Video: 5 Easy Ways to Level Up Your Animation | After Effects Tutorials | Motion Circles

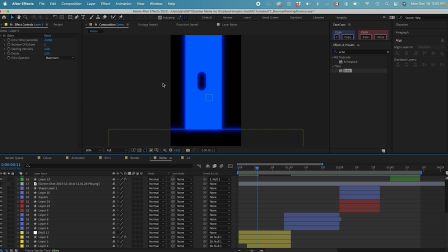And now you can see with 5 copies, we have this ball just shooting down with a bunch of echoes, so that it gives it a motion blur effect to add more variation to our animation. That looks pretty good, I like it. And we can do the same thing for the other element in the scene.
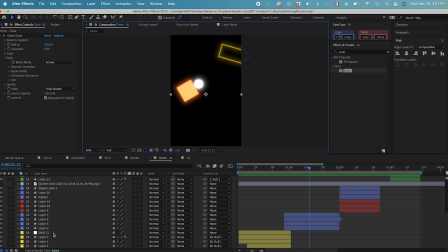For example, we can do it on this shape here, the first shape that the ball hits.
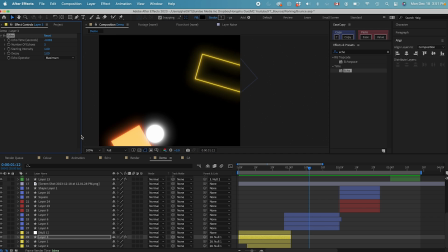We can go copy the echo effect and then paste down to this layer.
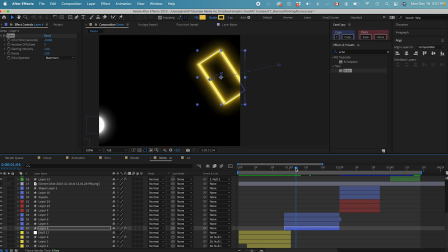If I toggle the timeline, you can see when it comes in, it becomes thicker. I think we can tone down the number of copies, maybe give it 3 copies, 3 echoes when it comes in.
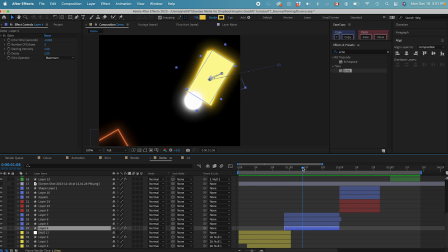So when it changes in motion, it almost gives it a smear effect to this animation.
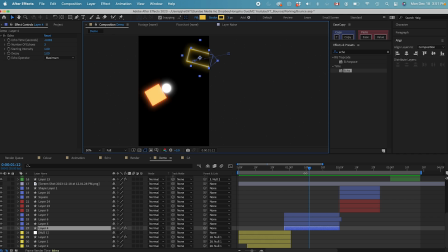And then after we add it in most of the elements in the scene, it's gonna make the whole thing a bit more interesting. So we can not only add this one onto the first shape, but also onto the second shape, and then the last one over here at the bottom. They all work pretty well. And then we can add it to this ball in the center as well.
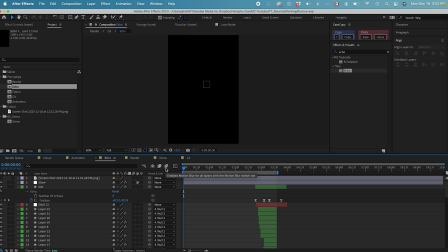Let's see the animation with our echo effects on for the whole scene.
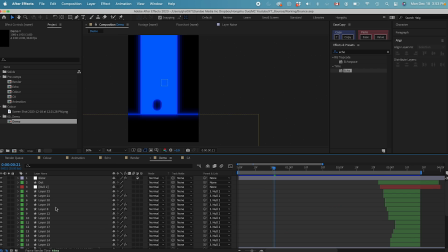That looks pretty good. And then after the echo effects, what we can do is we can add some final touches to our stylization.
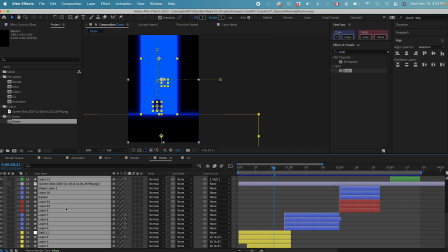And the first thing, I want to command A, group all the elements together. Name this one final animation.
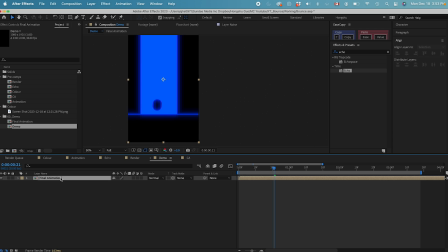And then with the final animation, we can go to add an adjustment layer. Let's go add a noise effect.
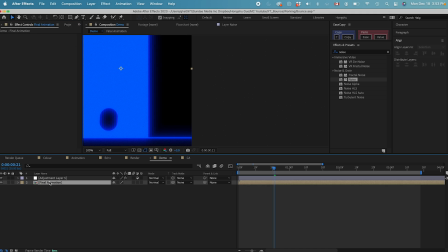Change it to 10%, give it a bit of noise. And then let's do a chromatic aberration as well for the last thing. Duplicate the layer 3 times and then go to effects and presets.
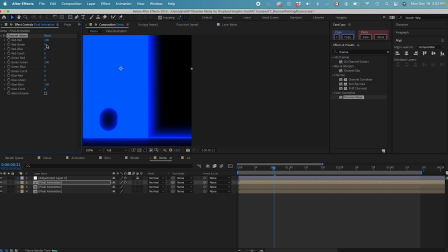Let's search for channel mixers. And then the first one, I want this red and red channel to be on 100%.
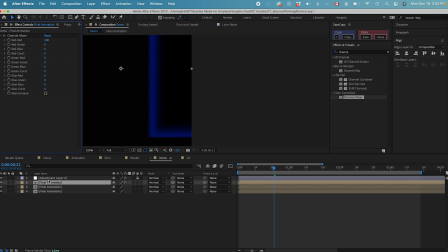Turn the blue and the green to 0. And then the second one, let's copy this effect. The second one, let's change the green and green to 100% and then turn the red and red to 0. And then the last one, let's change the blue and blue to 100%, turn everything else to 0.
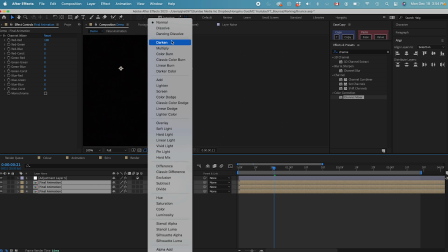With all the 3 layers, let's go to make the blending modes into add.
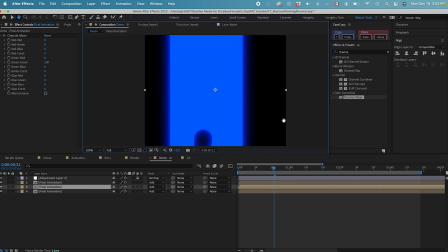Now we can change the position of the final animation. Let's move this one up 2 frames and then left one.
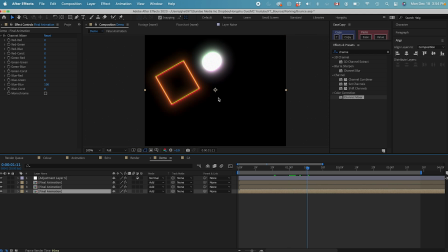If I go forward, and you can see there's a slight shift in the color channels.
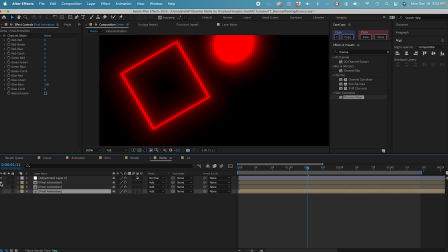If I toggle between these layers, you can see the first layer is purely in red, and then the second layer is purely in green, and then the third layer is purely in blue.
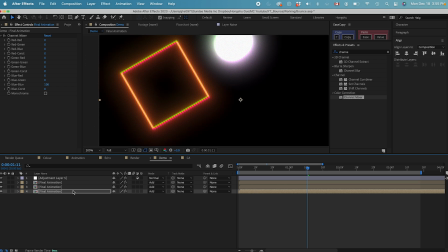With them added on top of each other, this is effect chromatic aberration that we created to give more stylization to our animation.
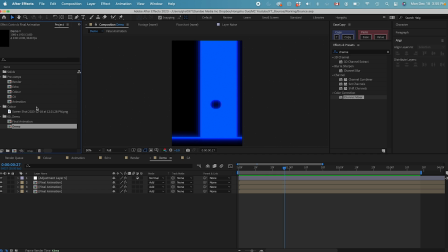And with that, that's everything I want to talk about in this video.
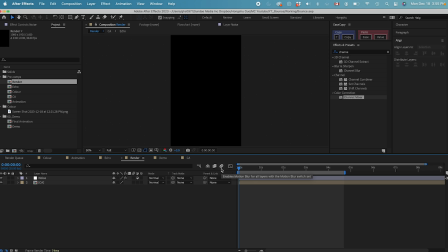Let's take a look at our final animation with everything that we added on this project to make it more stylized and professional.
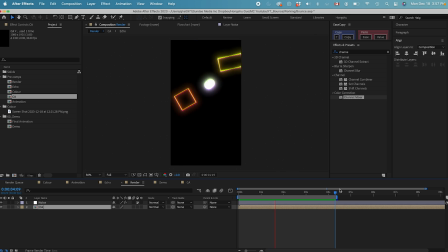Thanks for watching. Hope you enjoyed this video. If you learned something new, please leave me a like and consider subscribing to the channel. We will be publishing more After Effects tutorials like this every single week.